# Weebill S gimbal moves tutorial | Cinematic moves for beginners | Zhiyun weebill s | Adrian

I don't think it worked as well as having the next one where I locked it into follow mode and simply pushed the gimbal up as I approached it. This is a sequence of shots from a walk video I made, which gives you some ideas.
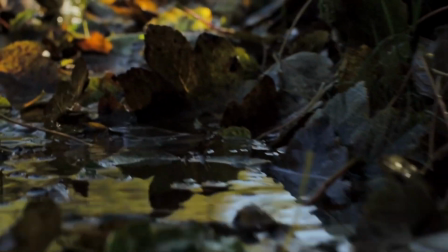They're only very small movements, but you're that close into things, you get a real sense of speed and drama from it.
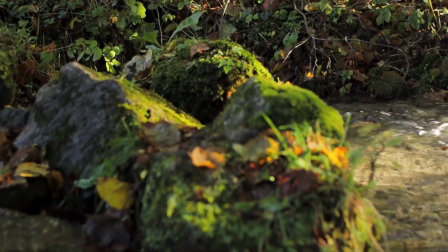Jib shots. It's one of the great things about having a gimbal is you can take jib shots and you become the jib.
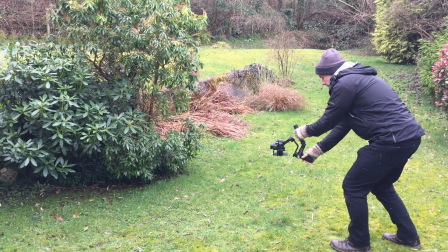So you can either jib from the ground up like this, or from down high up down to the ground.
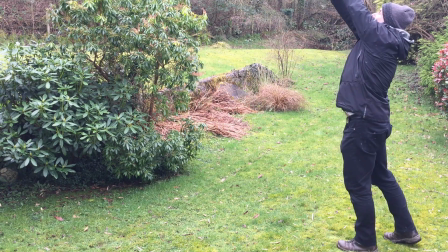You would normally have the gimbal in lock mode pointing towards your subject.
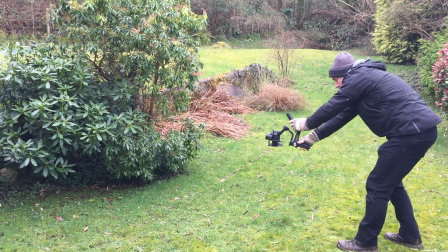I would point it in the kind of mid position and then go otherwise from that.
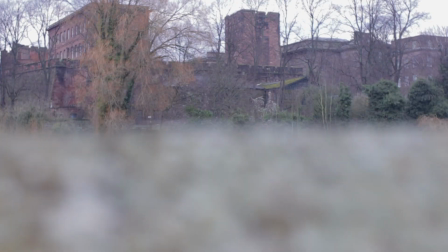For example, this small one over the wall to display the river and the boat, and this next one displaying a bridge. This one here is a bit of a combination where I was walking forwards with it underslung and then came up, and watch out for your feet when you do this, you'll see mine in
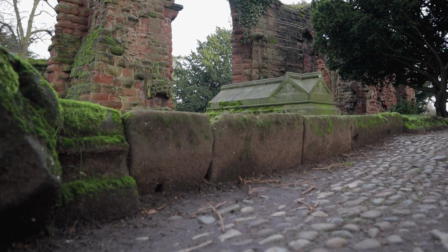the corner, and it gives a real sense of drama as you come up again because of the position of the foreground elements.
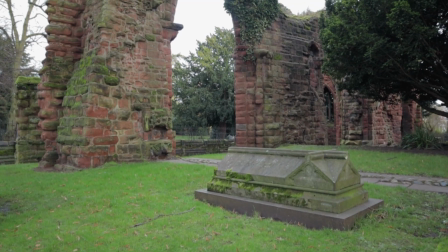Or this lovely one in the park where someone had left a bunch of flowers on a bench, and that worked really well again because of the foreground.
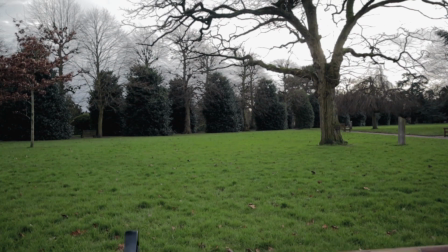This one here I wanted to show you as well. The first one we jib up, there's a building in the background, there's fencing, and it works really well.
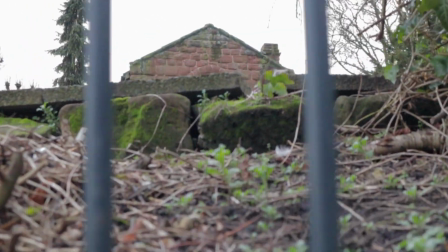It's a nice shot, but the same shot again where as you come up you push through the fence, I think has more impact. Reverse focus reveal, I first heard this term coined by Daniel Schiffer, and you basically start the shot close in.
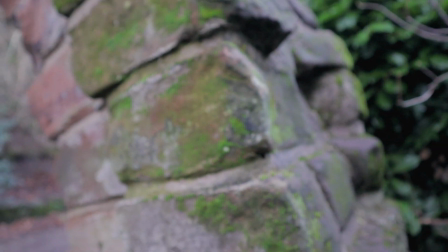On this one I was in lock mode. You have it on manual focus, so you start the shot there and you back away,
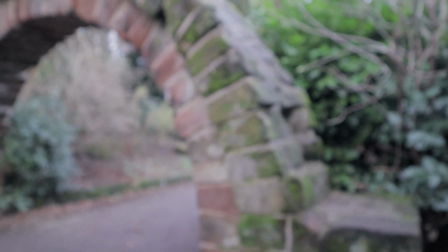and then in post-production you reverse it so you end up stopping where your item's in focus, and it actually works really well if you do a speed ramp in there as well, so you can come to a sudden stop. POV mode, you can create some really interesting effects with this.
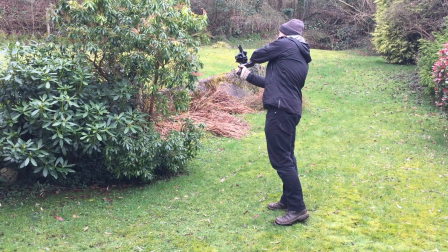It's not really something I've done much of. I just filmed a quick example here, or two examples actually, this one of a hut and this one of the bridge. Vortex mode, it's not something I've done any of, and I actually have to say that when I watch these played back it makes me feel a bit queasy,
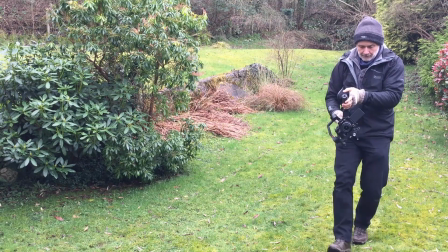but here's an example of the gimbal move you're going to make.
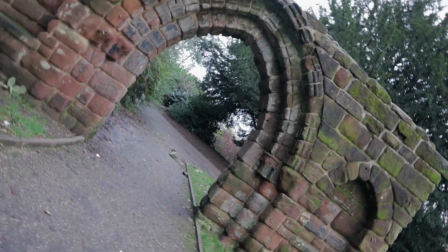In this example I was also doing the gimbal walk and straight through this archway. So we'll talk about combinations. This is where you might have an orbit movement following a dolly in or dolly sideways movement, something like this.
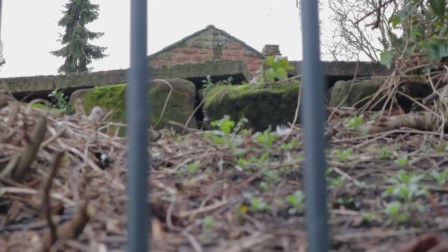Or on this one you've already seen where we did a jib up and then pushed through. So it's about thinking the shot through and then coming up with some interesting takes on it. And I'd encourage you with all of this just to get out and practice and practice and play and let your imagination run riot and just mess around and get to know the equipment and come up with some really good stuff. So I hope you found all this useful and interesting. If you liked it, please give me the thumbs up, and if you want to see more content like this, please make sure you click the subscribe button and the bell icon so you'll be kept notified when new content is released. If there's any other videos you'd like me to make, please leave me a comment in the comments section and I'll see what I can do for you. And I've really enjoyed putting this together. It's been extremely challenging. It's probably the biggest video I've ever made, and I look forward to seeing you in the next video. See ya!